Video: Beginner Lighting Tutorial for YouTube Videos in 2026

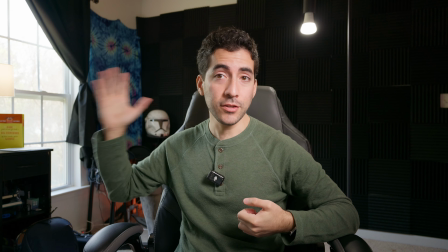481s
The natural light on this side is creating an edge on this side,
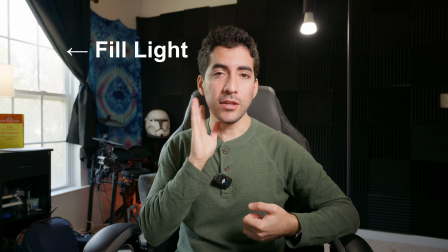484s
or a fill on this side of my face, so that it doesn't get too dark and you can still see the shape over here,
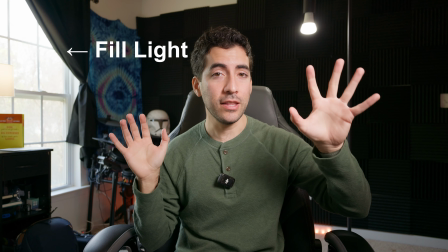491s
but it's a slightly different color and a much lower intensity than my key light. So it still allows the key light to create these nice shadows here.
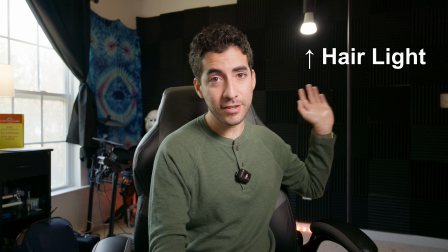499s
My hair light over here, which is this lamp, is creating an edge around my hair.
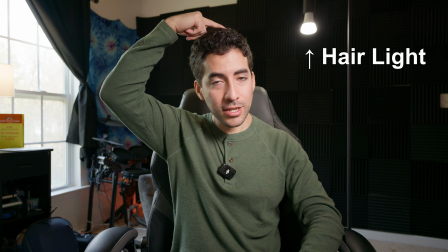505s
So you'll see that light is actually creating this edge that lets my hair stand out from the background.
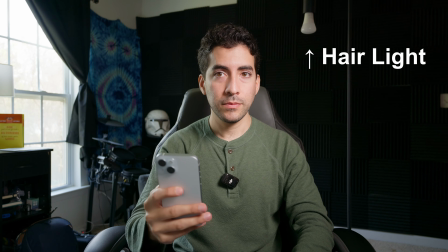512s
If I turn it off, we don't have that edge anymore around my hair, right?
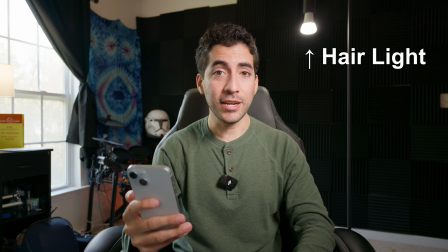518s
But if I turn it back on, you can see that it creates that edge. So that's a hair light.
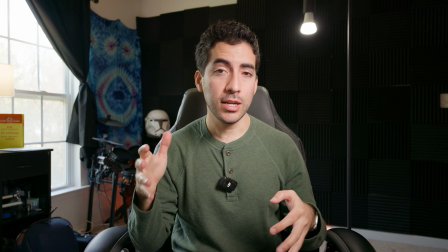523s
Those are the main three light sources I'm using for this shot, and that's kind of how they contribute to it.
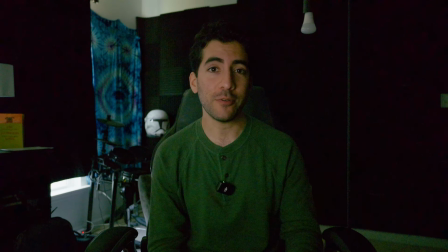528s
So let's turn all of them off and let's do an experiment. Okay, so if I was making a video and I had next to no lighting, this is what it might look like.
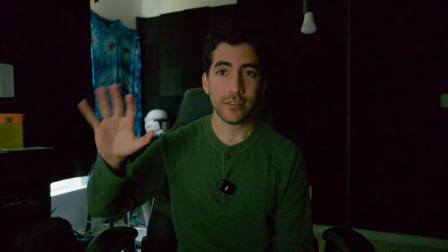536s
The only light that you see in this video right now is from a computer screen that's right in front of me on this side over here.
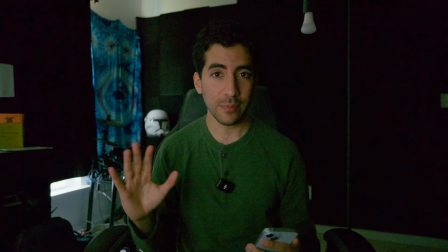542s
And this is why lighting creates your shot. Doesn't matter how good your camera is, if you don't have good lighting, it's gonna look like crap.
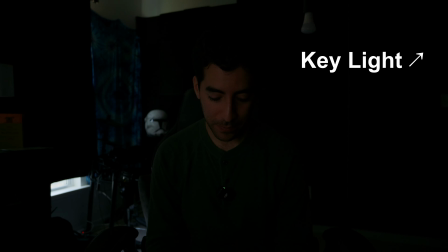548s
So now let's turn on our key light. With our key light, ooh, it's bright.
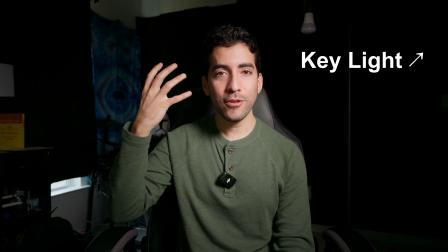554s
With our key light, you can see that now this light is creating these shapes on my face.
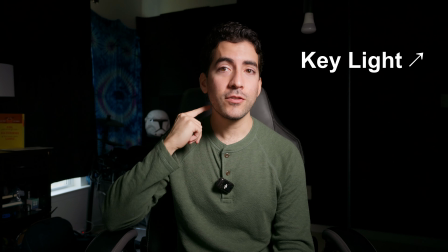560s
Because of the placement, it's creating this line here along my cheekbone. It's creating a line around my jawline and some shadows from my head over here.
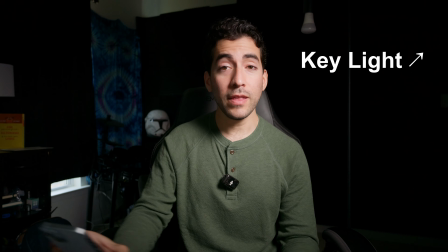568s
It's also lighting up my cheekbone nicely right here. It's making this upside down triangle. That is all intentional, because this light is going to shape what my face looks like.
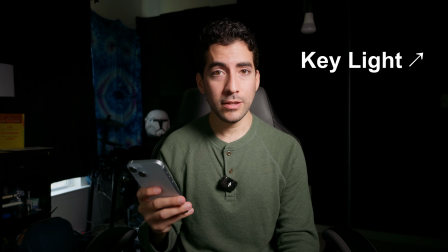577s
I'm going to turn it off and I'm going to use my phone light instead so you can see what the same lighting looks like with harsh shadows.
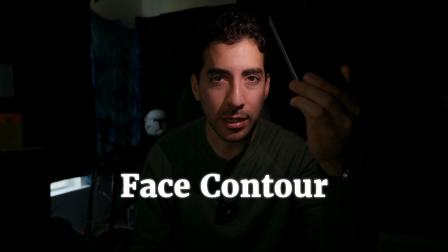585s
Okay, I have to kind of hold it closely, but This is what it looks like with my phone's flashlight on me.
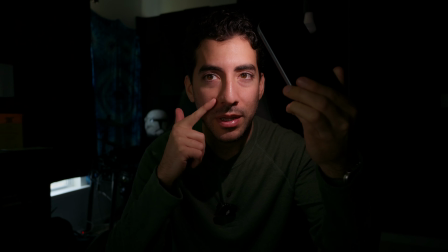592s
So you can see it's the same lighting, but this time this shadow right here is a lot harsher. This is still a little soft, which is kind of nice, but the lighting overall is a little bit harsher. Now look what happens if I put it directly above me.
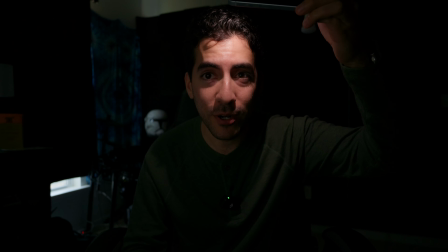607s
Now suddenly my face is a different shape. Now no longer do I have the definition on the sides here. Instead I have almost like this evil like triangle that makes my face look really sharp. I also start getting these lines under my cheeks here, and I get these big shadows under my eyes. We put it back over here, and now we look a little bit more normal again.
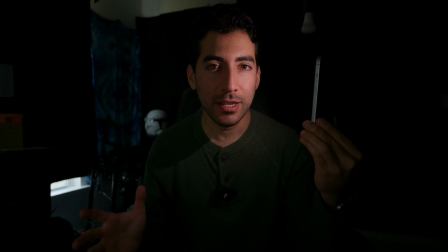630s
Now if I put it here to the side, it looks a little bit more dramatic. You can see my face clearly on one side, but not at all on the other side.
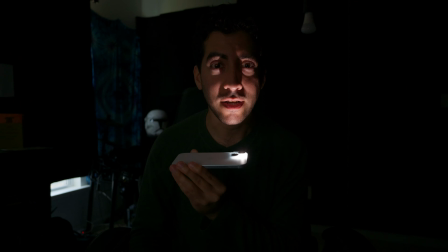639s
If I put the light down below, now it's like we're telling an evil story or a scary story at a campfire. We can get similar contours from this side too. And then this one might be kind of hard to see, but if I put the light directly in front of me,
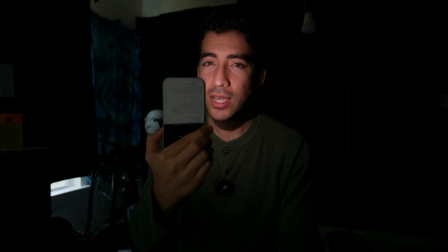655s
it kind of looks flat, it kind of looks lame, doesn't have a whole lot of shape to it.
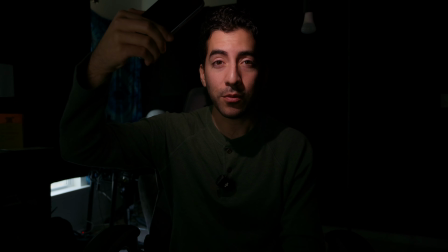660s
Again, if we put it up here and we get that nice triangle, it looks a little bit more dramatic, and it also shapes my face nicely.
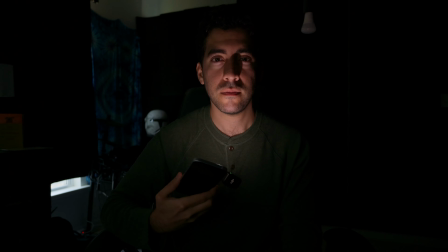666s
And I'm gonna do a whole sweep around. So which one of these angles look the coolest?
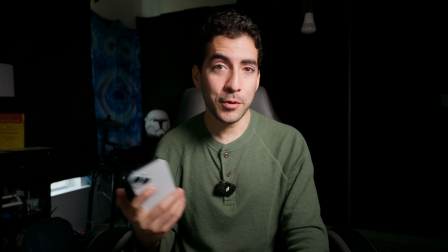673s
Let me know. But that is how light changes the shape of your face. Now let's bring in all my lights one at a time again.
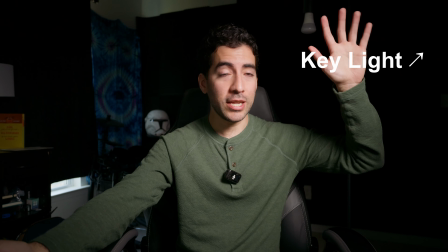679s
We have our key light here, which is at the location that I like. It's creating these nice shadows on my face.
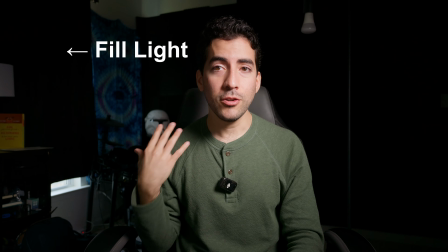685s
Let's bring in our natural fill light on this side. So without it, you can see this side is very dark, and also my background is very dark.
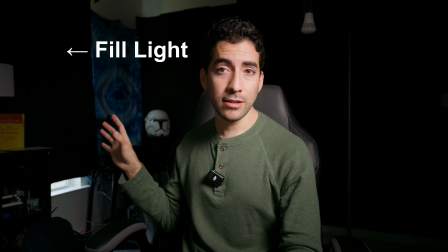693s
So I'm using the natural light to light everything else up.
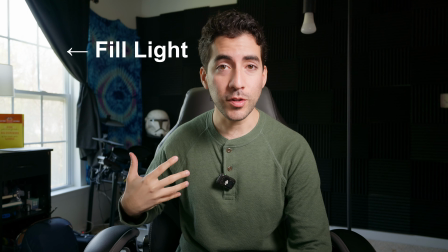695s
Okay, so now our natural light is back, and it's nicely filling in all of those dark spots on this side of my face, and then the background too.
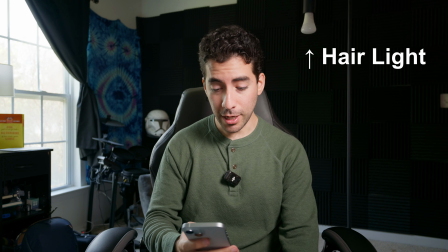702s
And finally, let's make my hair stand out from the background by bringing in that hair light.
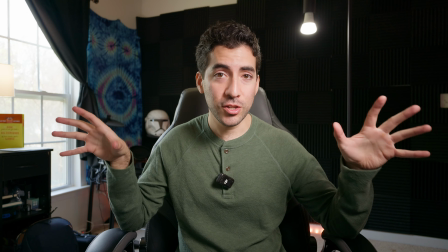710s
Now we have a nice looking image with a lot of light, and we're using the light intentionally to shape how I look and how I contrast with the background. So now you understand a little bit about how light and the placement of light shapes what the image looks like. But you might not have 3 different light sources that you can use all at once. You might not have a big fancy light like this that you can use.